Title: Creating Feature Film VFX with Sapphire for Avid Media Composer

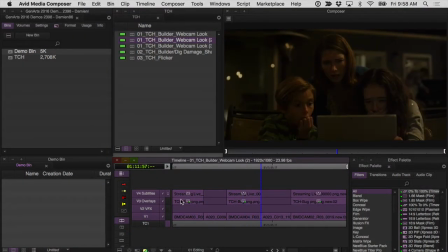0s
I recently made a film called The Cleansing Hour. It's a short proof of concept for the feature-length version of a movie about two guys who run a
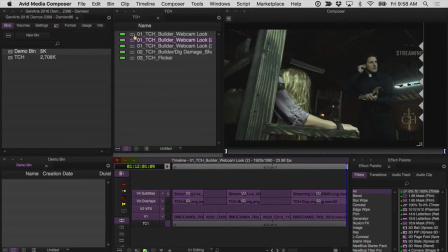7s
webcast where they stream live exorcisms that they've staged to make look real.
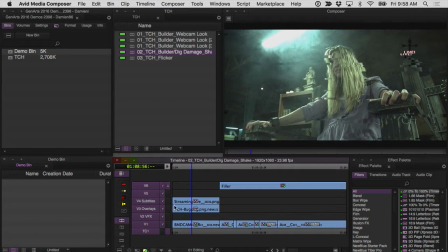12s
Until one day they get a girl who's actually possessed, and then in front of millions of viewers worldwide, they have to figure out how they're going to deal with it.
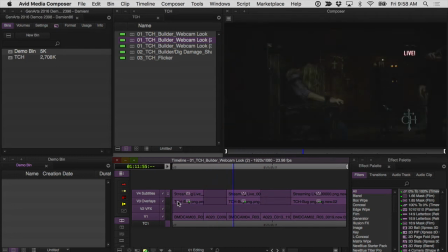19s
The Sapphire effects became an important part of the storytelling process as I was editing, and I'd like to show you some examples of exactly how.
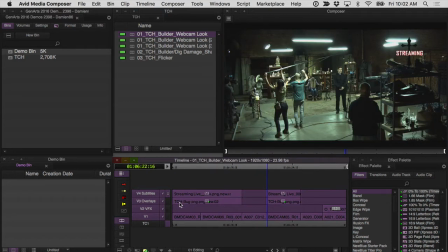25s
As I said, the film is about these two guys who run an exorcism webcast, and once I began the edit,
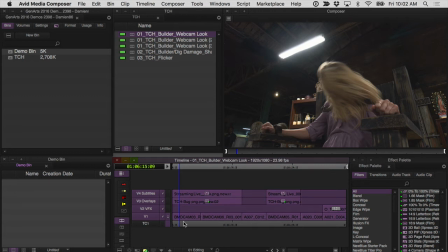32s
it became important to establish a difference between the webcast look and the standard look. The builder became perfect for this because I could stack multiple effects together into a single
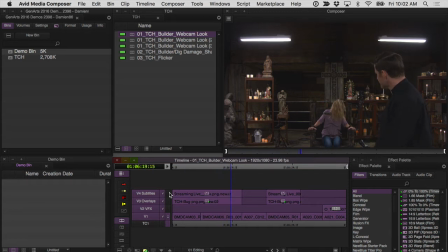42s
effect that I would drop on top of just one clip and establish my webcast look right away.
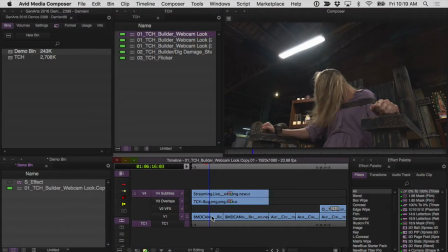47s
Okay, getting started here in the timeline with my webcast footage, you can see that the bottom layer here is just the footage by itself,
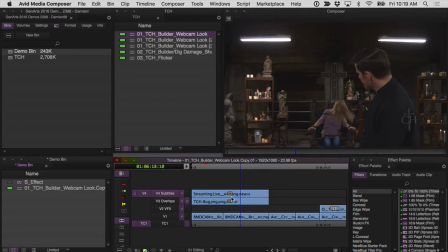55s
and then I put a bug for the Cleansing Hour webcast here,
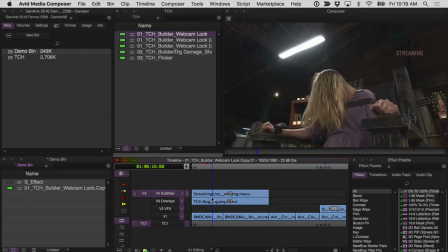60s
and then a streaming live bug on top of that.
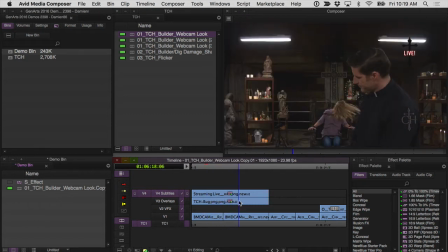63s
And I wanted to treat this footage to give it a look separate from the primary acquisition camera, which is this red camera here.
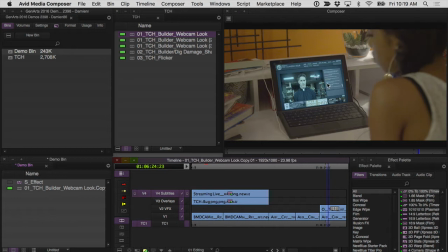73s
You can see the girl's looking at it here on her screen. That's actually an effect shot. We wanted to create a look that made this webcast footage look different from this footage.
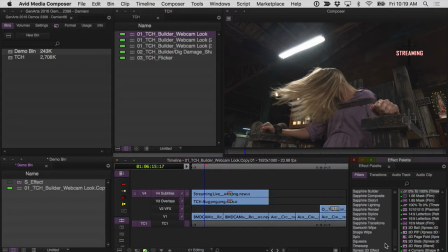83s
So let's start by grabbing our S effect, and we're going to use the builder to build our look. And I'm alt dragging here on top of this matte key so that it applies to not just the footage but also to the bug as well. I want to affect everything on the screen.
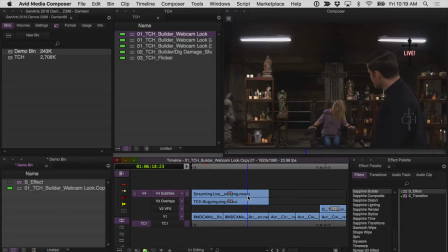101s
The other thing I also want to point out here is that you'll notice that this webcast footage is actually in a different aspect ratio from the red camera footage.
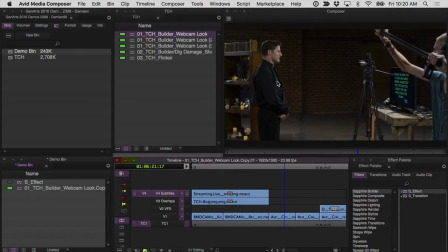110s
We actually shot the red camera in a 2-to-1 aspect ratio,
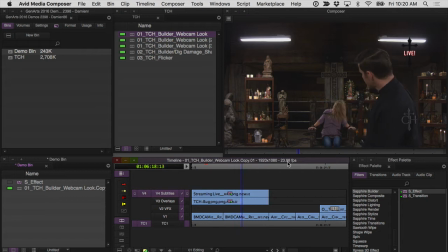114s
and the Blackmagic camera that we used for shooting the webcast footage is actually in a 16:9 aspect ratio. So in addition to creating the webcast look, I'm actually going to also add in a mask so that we can mask off this footage to match this footage here.
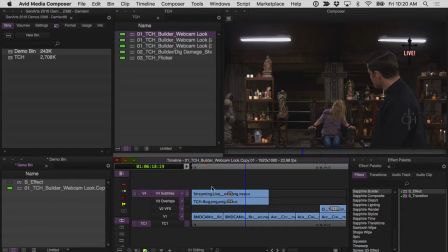133s
So once you have your S effect on top of your footage, I'm going to go into effect mode and click on edit effect, which will open up the builder.
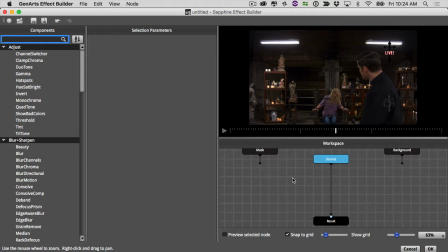141s
And let's start with the mask. There are a couple of different ways you can mask your image using the Sapphire effects. My preference is using vignette. Grab vignette, drop it onto your source footage, and while we're at it, let's go ahead and rename this node to mask.
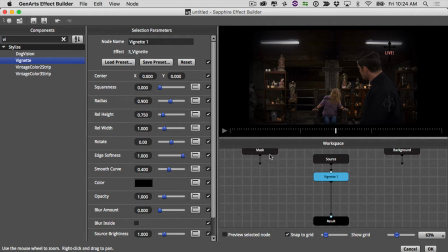155s
We already have one here that says mask. We're not going to use the mask input right now, so we want to give this a slightly different name. I'll just call it mask 1. Okay, and we want to turn down some of these different parameters so that we can get rid of the natural vignette look.
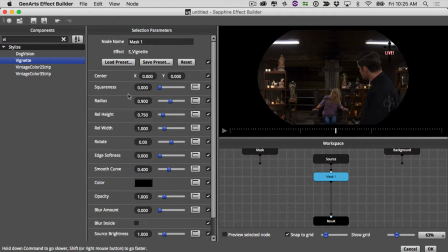172s
The first one is edge softness. We're going to put that all the way down to 0. We're also going to bump up the squareness entirely, so to 1. So now we've got a square, and now we want to make the width wider than the image itself.
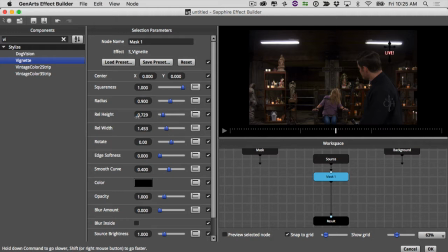187s
And then finally, I'm going to bring my relative height down until I'm cropping the image horizontally. All right, so we'll start about right there.
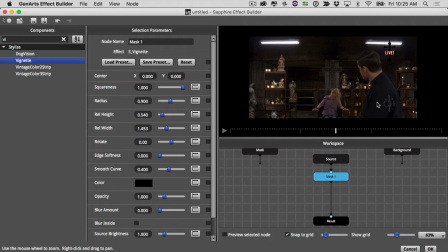198s
Okay, now let's just turn off all these parameters because I'll adjust this mask later on to make it match my 2-to-1 footage once I get back into Avid. So the only parameter I want to have turned on for my mask right now is relative height. All right, so the mask is going to be the last thing on the picture.
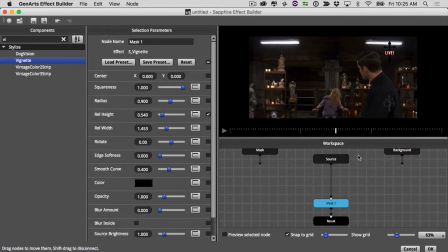214s
I'm going to move that all the way down here so that everything from my webcast look is going to go in between. So the first thing I started with was some JPEG damage.
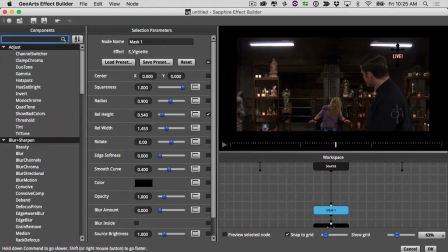225s
I love JPEG damage because it is a way of degrading your image and giving a very natural digital look, similar to what you would see on a webcast, you know, or on a live stream.
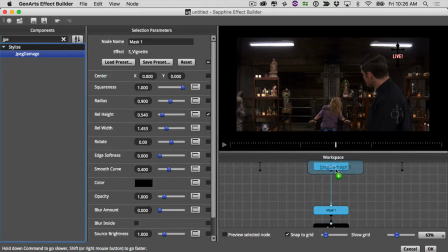238s
So JPEG damage is pretty great. So I'm going to grab JPEG damage, drop that onto source, and start working with it.